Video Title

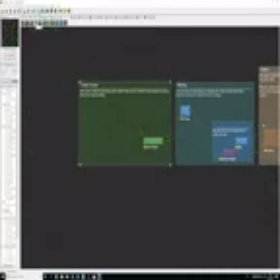Okay, so one last thing I want to show you guys is another way to use World Machine by not importing the actual geometry,
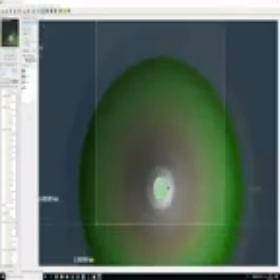but just exporting a height map from World Machine. That's another way to really optimize the size of your scene.
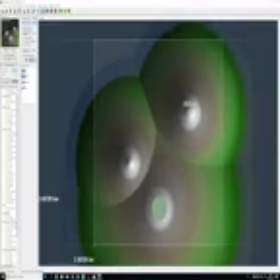So I'm not sure I will actually use this terrain, but I'm still gonna do it just to show you guys.
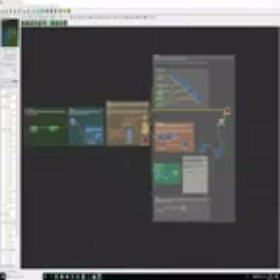So I'm just creating another terrain that I will see maybe sitting in the middle of the lake,
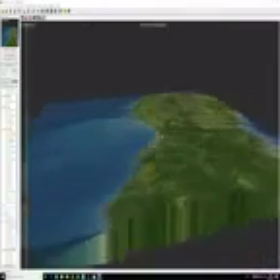like some kind of island onto which the bridge could be sitting, for example. And this is already pretty good.
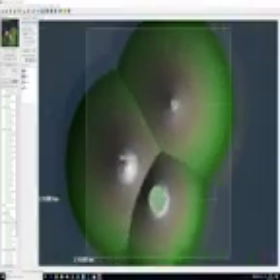So as you can see, the only thing that I changed is the layout. So it's really simple.
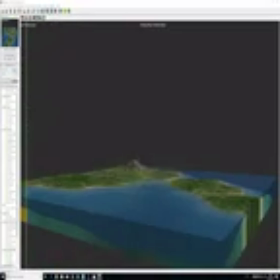You just draw another layout, then you make this layout go through the same nose, and you could have something pretty good right away.
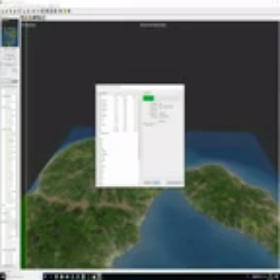Okay, let's build this world at the right resolution once again. So what I'm going to do here, as I said, is just export a height map. So what that's going to do, it's going to actually create the terrain, but it's going to only be visible during the rendering.
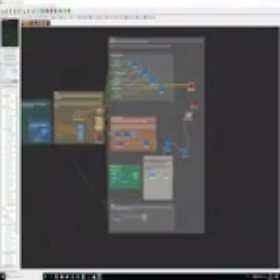We will just use like a simple plane inside of Maya and we'll apply to this displacement map.
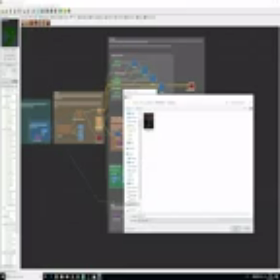So that's why I also built this terrain to a higher resolution, because I will not use the geometry.
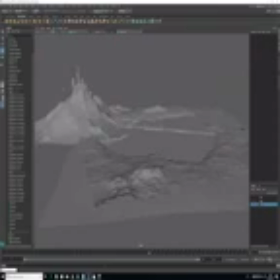That means I can really do something quite detailed.
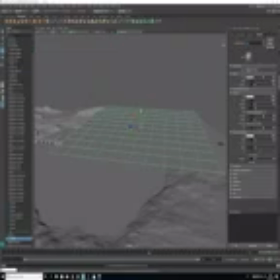So I will have like a super detailed displacement map that will give me plenty of details during the rendering without having the weight of the geometry into the scene.
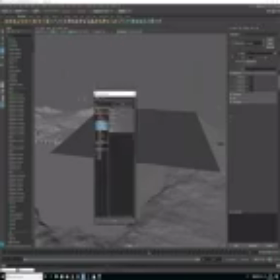So as you can see here, what I did is create a plane. Just make sure to give it enough
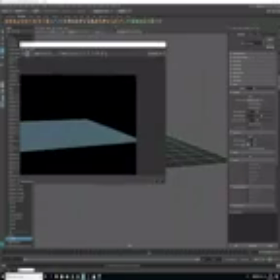subdivisions, and I applied a new redshift material, and into the displacement slot I created displacement shader, and that's where I plug my displacement map.
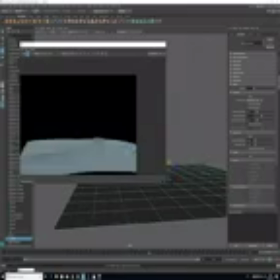And if you go into the attributes, you can turn on displacement and tessellation,
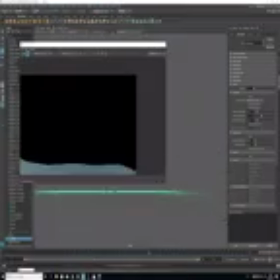then play a little bit with that, and that's how you'll see the terrain appearing here.
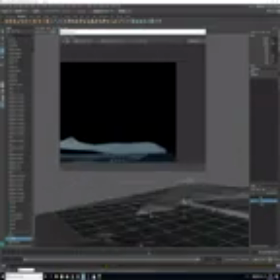So we only have our plane in the scene, but the rendering we can see the effect of the displacement map,
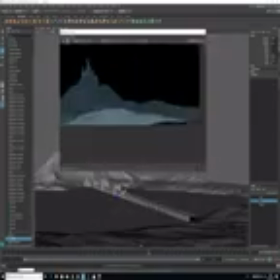and that is really a really powerful tool to get a lot of details for free, I would say. Obviously, this will need a little bit of tweaking.
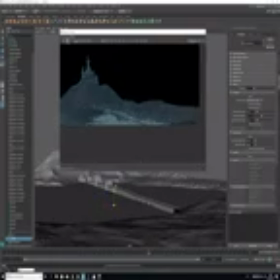I might once again need to go back to World Machine a few times,
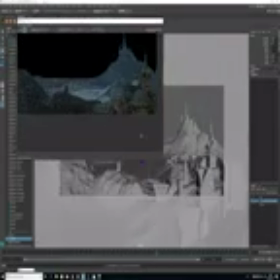but it's going to be really easy because all I will have to do is to re-export a height map and just then replace it into my displacement shader.
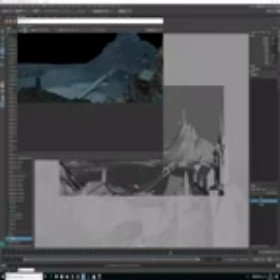And as you can see, it looks already pretty good. And I do this to once again break a little bit the repetitions.
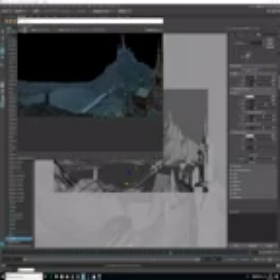So we have something a bit more interesting because this bridge is really long. So even with the towers that I added and the variations that I will try to have into the textures,
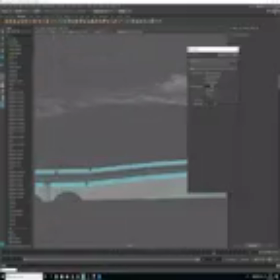I still want to add as much stuff to break the repetitions as I can.
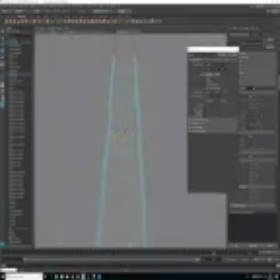And speaking about adding details to break the repetitions and to add variations, what I'm doing here is also something you could do,
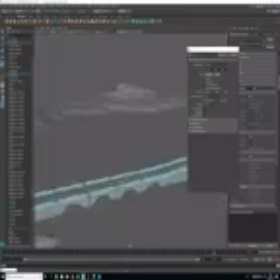is to slightly deform the geometry, because nothing is perfectly straight.
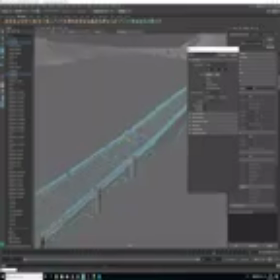That just makes stuff look CG. So I'm adding a little bit more subdivisions here using the Add Edge Loop tool, and I'm just moving stuff around slightly.
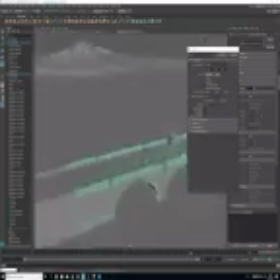And doing this kind of stuff is just going to give you this extra level of realism, I would say.
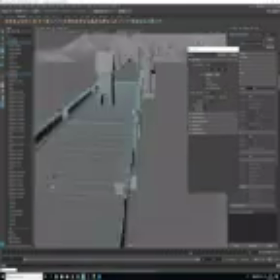Because if you just make that experiment, go onto a bridge that is supposed to be perfectly straight,
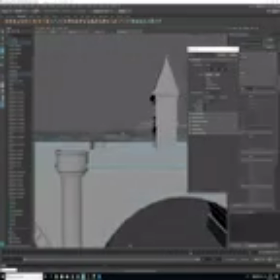and just place your head like perfectly in the axis of the bridge, and you will see that is far from being perfectly straight.
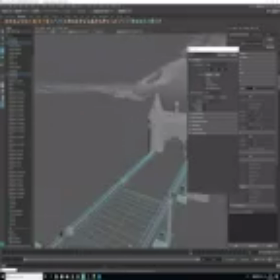You have plenty of variations and imperfections, so you want to try to add a little bit of that into your scene.
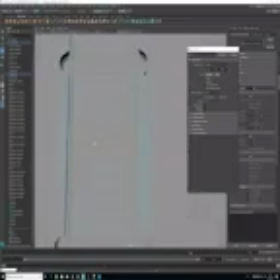So I'm just moving vertices around and edges. It might look quite crude like this.
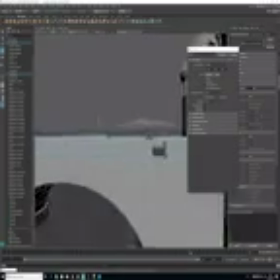It doesn't look like an actual super professional way of doing 3D.
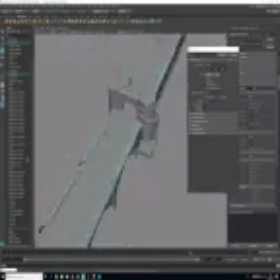I recognize that. But that's really what you should do if you are a matte painter, I think.
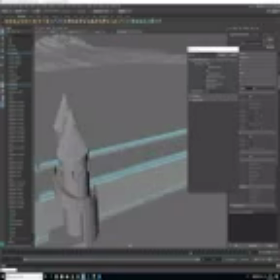Our job is to do movie magic, to create illusions. So everything just needs to work for the shot.
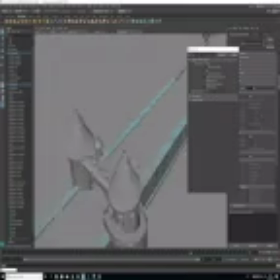Okay, so I think this is already pretty good for this bridge.
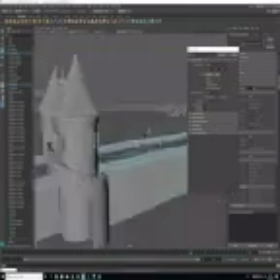Just adding a bit more details and playing the shot over and over again.
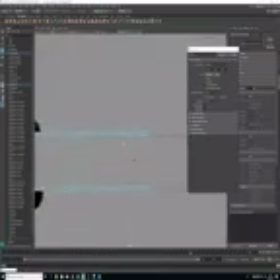Also, that's something that you want to do, because the more you will play the shot, the more you will see stuff that doesn't work.
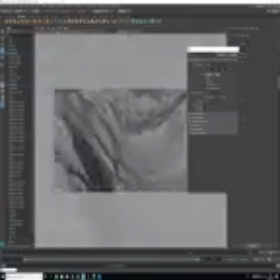So try to play this shot as much as you can.